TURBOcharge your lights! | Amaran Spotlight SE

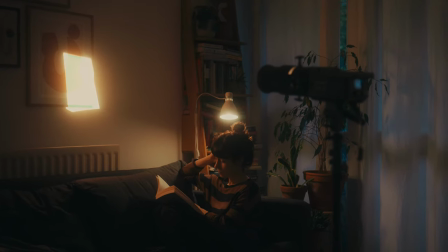(3:48)
What I also want to show you is how this spotlight fixture can be used to light your seams and what I mean by that is not for you
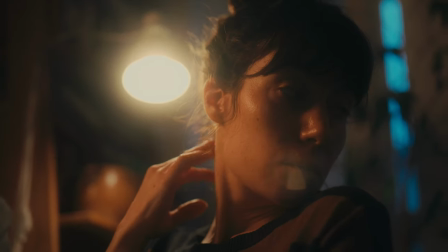(3:56)
know secondary creative effects but to act as a key light
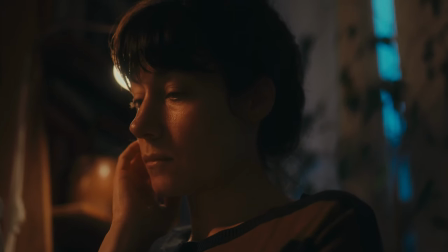(4:01)
especially in small rooms or locations where it might not be easy to use certain
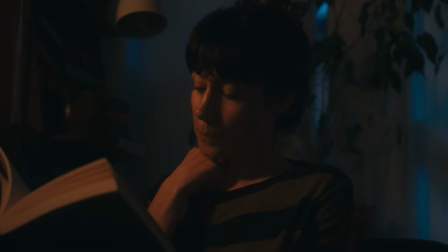(4:05)
light fixtures so in this example we've got Steph sitting on the sofa we've got a reading lamp in the background as motivating our lighting
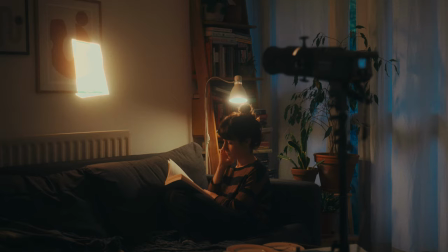(4:14)
it's a nice warm light and because the sofa is buttered against the wall there's no way we'd be able to you know insert a large light fixture in there
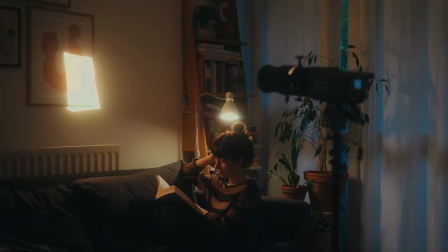(4:23)
let alone one with a large softbox.
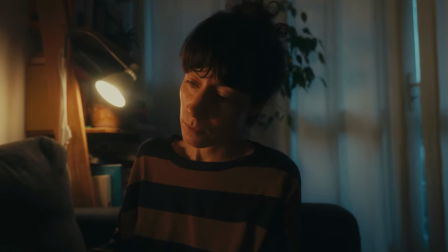(4:27)
If we want to shoot in this direction with a shadow side of face to camera we really need a light source somewhere up against that wall so what we can
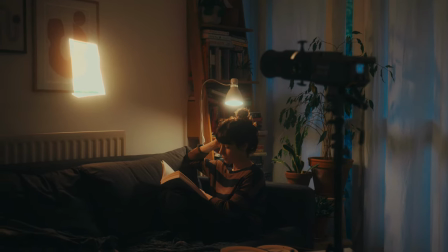(4:35)
do is we can use that spotlight fixture with the light on the other side of the room to beam a small controlled sliver
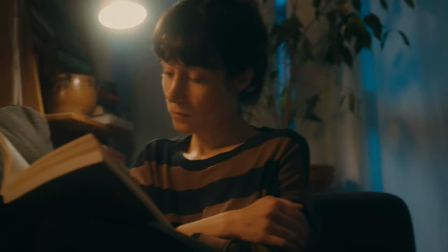(4:43)
of light against that wall and bounce it off that white wall onto Steph with
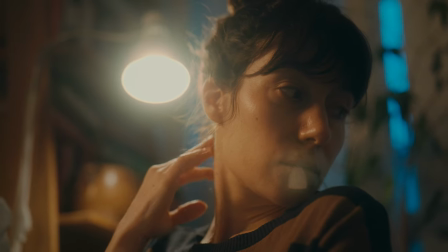(4:48)
the end result being similar to that if we were actually using an LED source on that wall.
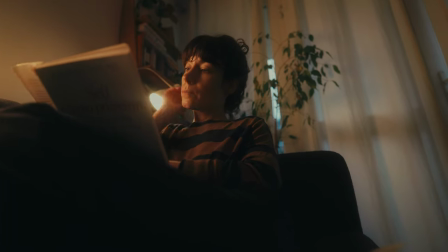(4:53)
Because we're bouncing the light we also get a lovely nice soft diffuse light quality on her face.
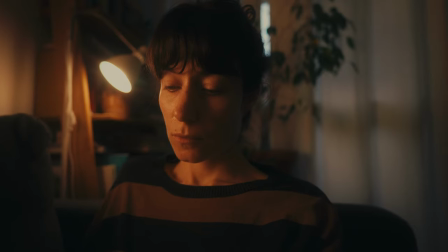(4:59)
It's again really easy to control where that bounce goes, how powerful it is, the size of it,
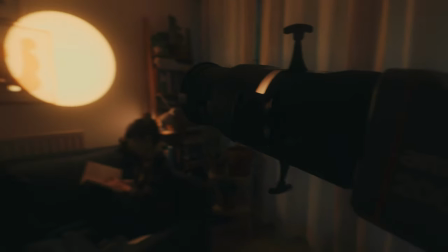(5:06)
the spill of it, all these things by cutting and shaping the light and that way we get a really powerful,
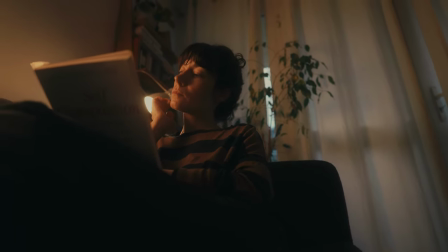(5:13)
flexible and versatile lighting setup using just one single light, not needing any bulky soft boxes,
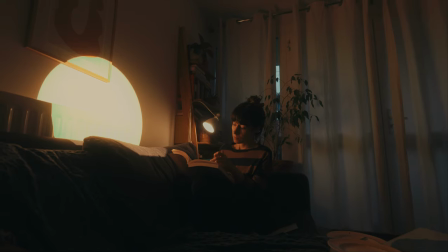(5:21)
not having to use any specialist rigging equipment but still giving us the fine control we need to light our scene.
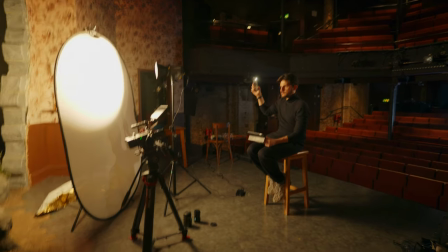(5:29)
Spotlight also comes in really handy when you need to backlight people but you need to do it over large distances or you need to control the spill
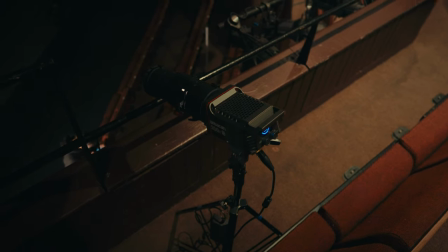(5:36)
of that spotlight so in this instance here we were setting up for an interview inside a large theater space we wanted the depth of the theater
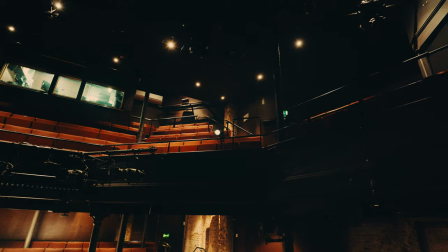(5:43)
in the background of the shots but because we were using the spotlight we were able to position the light much further away and still get a hard edge
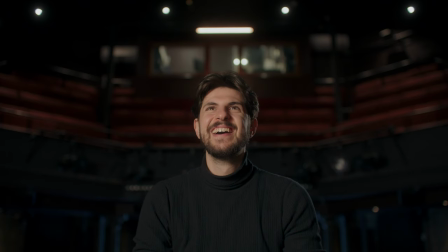(5:51)
light and we were also able to shape and cut the light so that it only hit the subject and didn't spill over and glare into
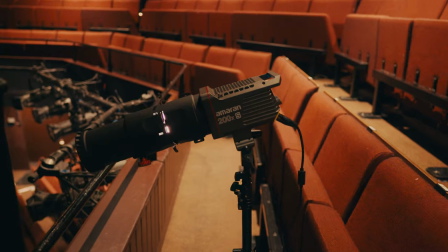(5:59)
the camera or pollute the rest of the frame. So the Amaran Spotlight SE comes with either a 19 degree lens or 36 degree lens. You can choose from either. I got the 19 degree version. The difference between the two is a bit like a focal length on your camera.
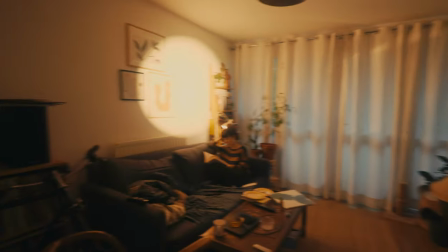(6:16)
The 36 will give you a much wider beam at the same distance as the 19 degree lens, which obviously gives you a smaller beam at the same distance.
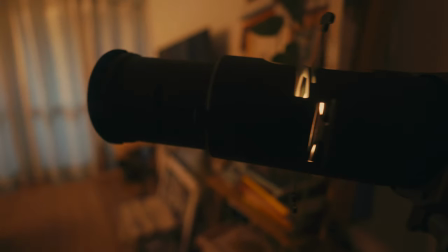(6:24)
You could potentially still achieve the same effect with the 19 degree but you'd have to move it a lot further back and you'd be losing some output of your light.
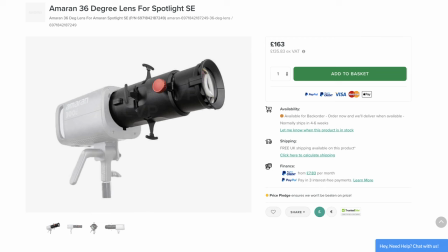(6:32)
If you are in a bit of a flap and you can't decide which one to get, don't worry because the lenses are interchangeable which is great. I think they're about £150 on their own and then just swap it out whenever you need it.
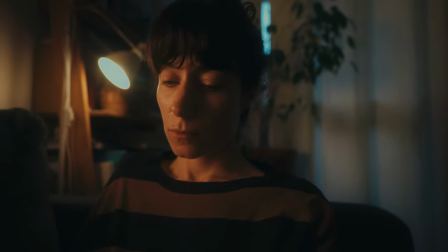(6:45)
So if you are looking to branch out and maybe experiment with some more complicated lighting setups, then this is priced really aggressively and definitely worth a look because it could just help bring some
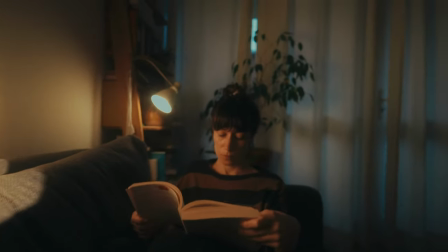(6:56)
more secret sauce to some of your productions but the way that this one is priced just meant that it's
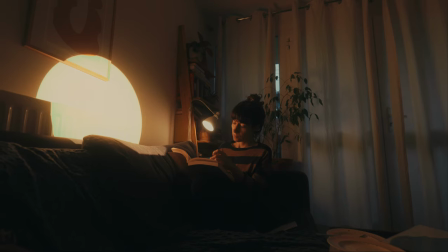(7:02)
kind of just at that level where you can sort of take a punt and have a go with it anyone who's wanting to experiment with the
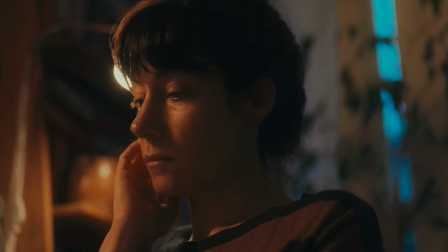(7:09)
lighting looking to shape light more and just have a bit more control over some of the lower output lights that you might have this is a really
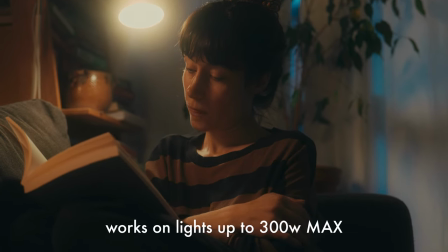(7:17)
cool affordable attachment from amaran and it's definitely worth your time checking out that's it thanks for watching i do have an affiliate link in the description for this spotlight so if you are thinking about picking it up i'd really appreciate it uh if you could use that link obviously i earn a small commission whenever you buy something from one of these affiliate links but it costs you nothing extra. I'm Ed, thanks for watching and until next time, see you later.